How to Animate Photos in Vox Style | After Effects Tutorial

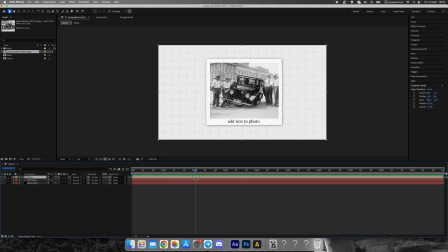[4:03]
Now, select the photo, background shape, and caption and pre-compose them into one composition. This will make animation easier later on. Inside your main comp, animate the new pre-comp sliding in from the right.
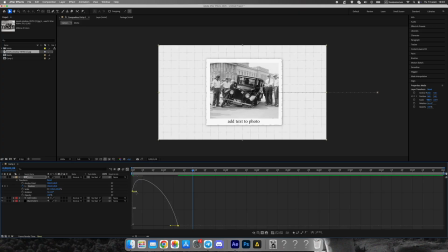[4:18]
Use the position property start from outside the frame and move it to the center. Select the keyframes and press F9 to apply easy ease.
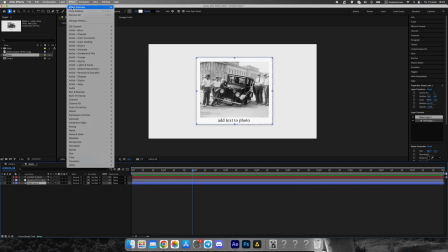[4:26]
Then fine-tune the speed graph for a smooth, natural motion. This gives the animation that signature Vox glide-in feel.
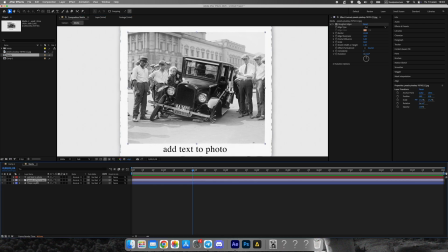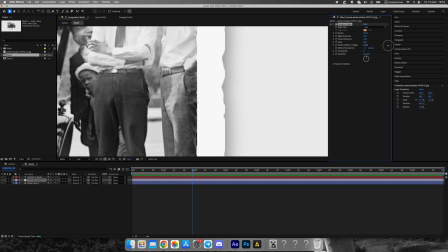[4:45]
To make the photo look more natural, apply roughened edges to it as well. This breaks the clean digital edges and adds a touch of imperfection perfect for a stylized, handcrafted aesthetic.
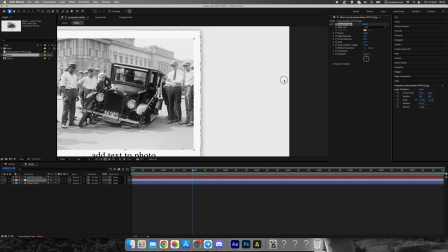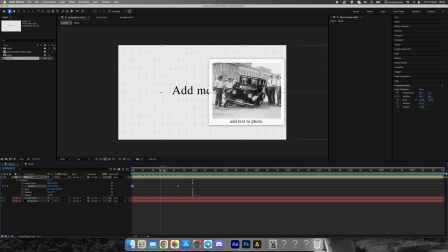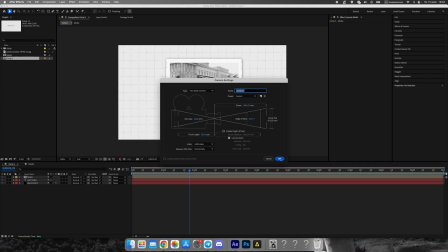[5:08]
Now let's bring some cinematic movement into the scene. Create a camera and a null object to control it.
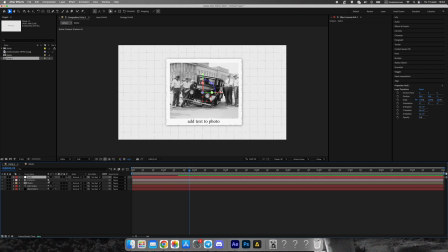[5:14]
Parent the camera to the null and enable 3D layers for the photo and background. Animate a subtle zoom in on the camera. This adds a dynamic, storytelling feel to the composition.
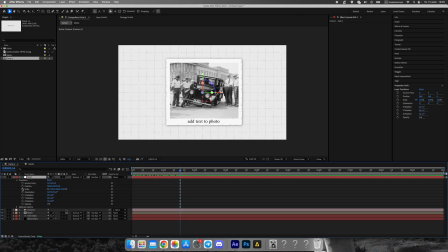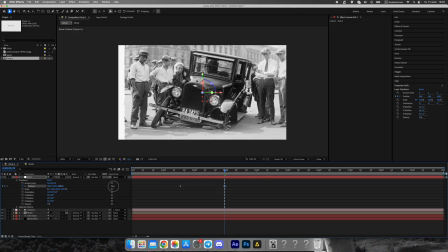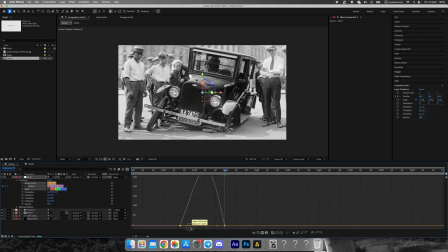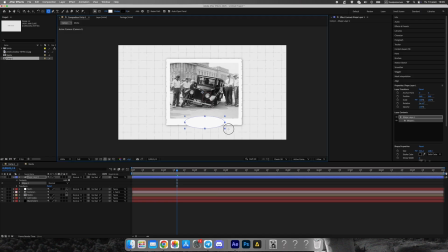[5:48]
To make the captions stand out, create a shape outline and ellipse under the text.
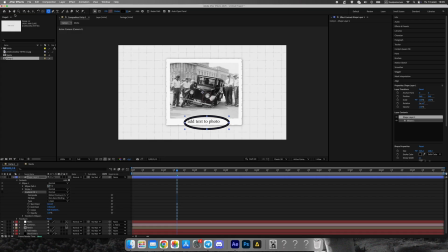[5:54]
Set its stroke color to red and apply roughened edges again to make it look like it's drawn with a marker or pencil.
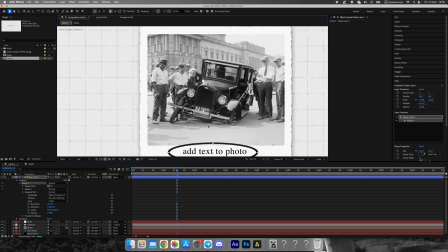[6:00]
Animate it using trim paths, setting the end value from 0 to 100.
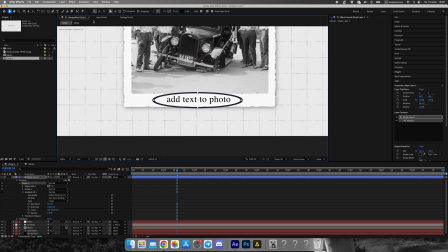[6:05]
This will create a smooth handwritten circle animation around the text.